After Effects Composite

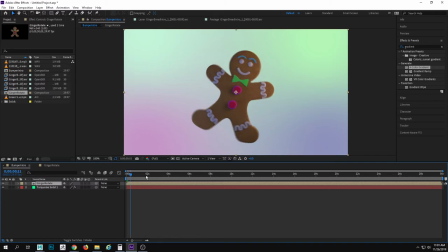And so we have that rotating. So now that we have our little person rotating around, let's modify it because it seems a little bit too center stage.
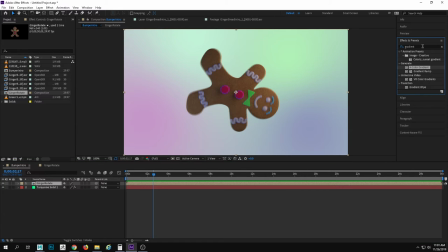So let's change our contrast. I'm going to go on here and type in contrast. And I'm going to go brightness contrast on it. Just drag that right into or on top of ginger rotate. And now I'm going to increase my brightness. There we go. That's all I needed.
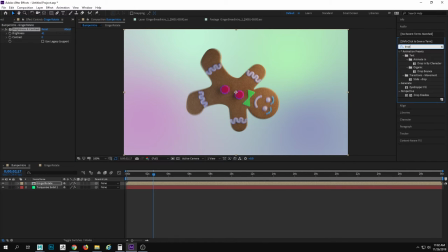Now, let's type in a drop shadow. So drop shadow and drag that in. And the one thing, like if this is the last time you ever see me ever again, the one thing I want in your mind, what color should shadows never be?
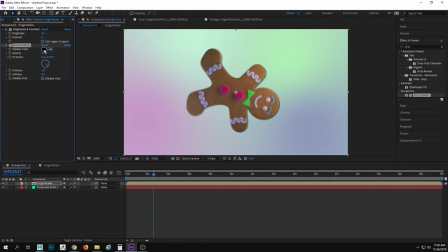Thank you. For the love of God, thank you. Okay, yes, because it's just, look at how digital that looks, right? It's this gray piece of garbage. You just want to set it on fire and watch this thing scream for years, right?
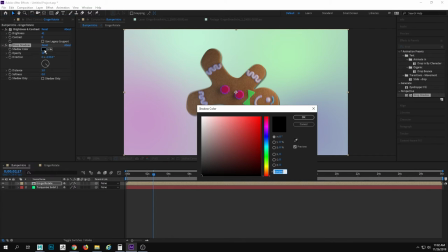So you don't want that. We want this to be happy. Let's give it a different color. I'm maybe going to use just like an off, whatever this color, like greenish, bluish color.
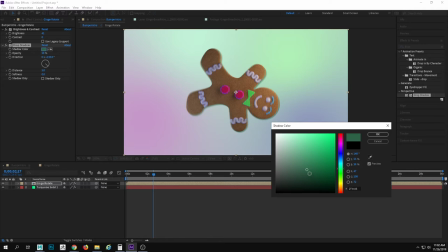If I had brain cells left today, I'd know the term, but I'm okay with that.
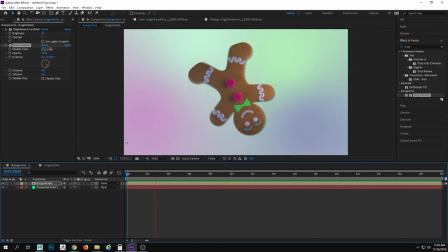Okay, now let's hit play. Ooh, we got some shadows going on. Now, we see a really crisp edge on that. Let's fix that. We're just gonna go and make it softer. There we go. And awesome.
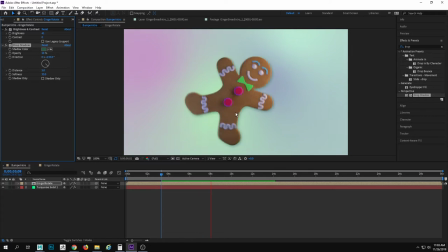Now, if Maya had to deal with this, and we had Maya render freaking 16 seconds of a rotating gingerbread, I'd be losing my mind, because that's a long time to let this thing rotate,
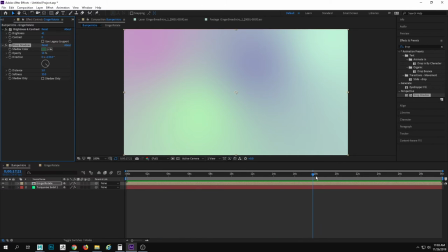and B, why?
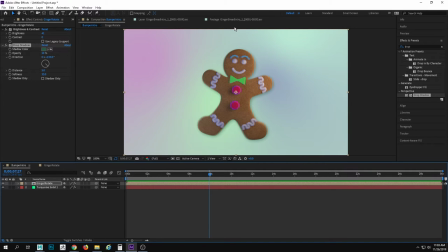It's so much easier to just knock out this little tiny piece and not have to worry about shadows and all these other things that we're adding in post.
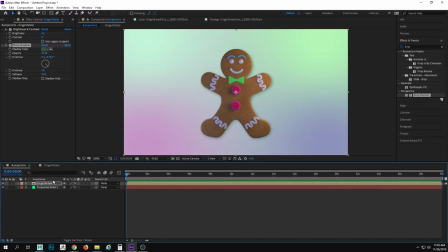So that's cool. I've got that going on. He's too big. So let's shrink him down, Charlie Brown. We're going to go ahead and scale it. And then let's move him over.
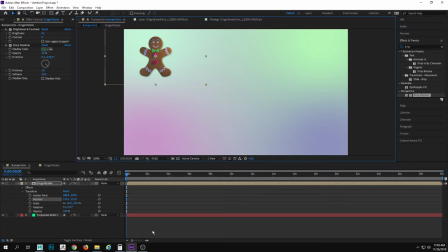All right. Now let's hit play. Oh! Let's make an army, but first let's add, blur. So let's type in Gaussian blur, and drag it to him, and then blurriness, yes please.
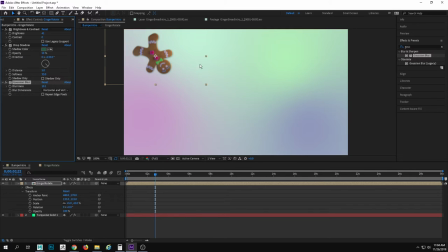And so now we have him kind of in the background, floating away. He is in the purgatory of gingerbread people before they're rebirthed on the baking sheet again, only to live one more day and they'd be consumed all over again. So they're just thinking about life.
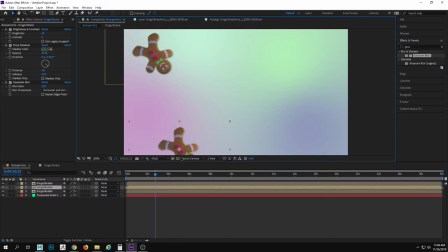Yeah, that is their existence. They are doomed to live. So, all right. So I actually have three of these, which there's one there, there's one here, and then, oh. So I've got these. I can change around the settings of these individually now.
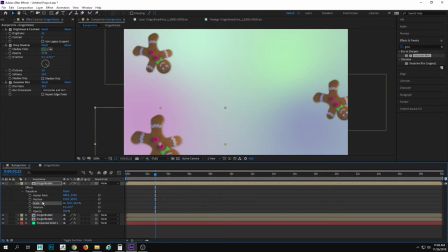So maybe my scale on some of these needs to be bigger. Now, because I render that out at a large size, I can scale things up and down without having to worry about any of this starting to glitch out or be super pixelated, right? So I can mess around with each of these. So there's Gingy Rotate number 2.
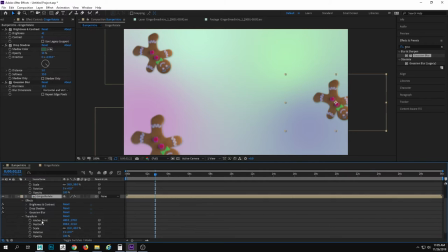And I'm going to go into my transform and scale that up as well. And so now that I have all this, let's see how this plays. Okay, boo.
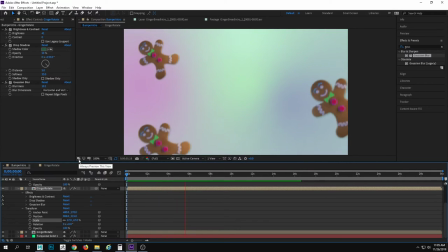This is all rotating at the same exact time, right? So let's change this so that way they kind of feel like they're offset.
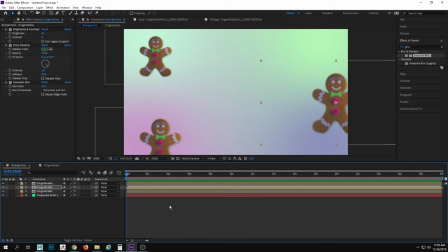To do that, it's actually pretty easy in After Effects. I'm just going to grab one of these and pull that over here. And then maybe this one goes a little bit like that. So now if I hit play, they're spinning at different intervals wherever their rotation is.
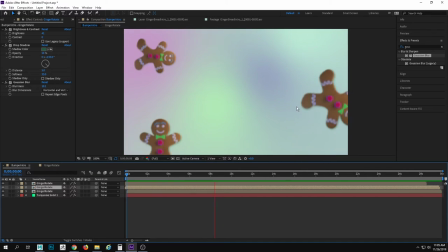So pretty helpful. So I got 3 of these rotating around. Let's add in our candy canes. Let's go to import file.
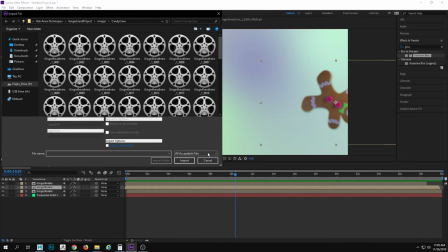Oh no, we already have them.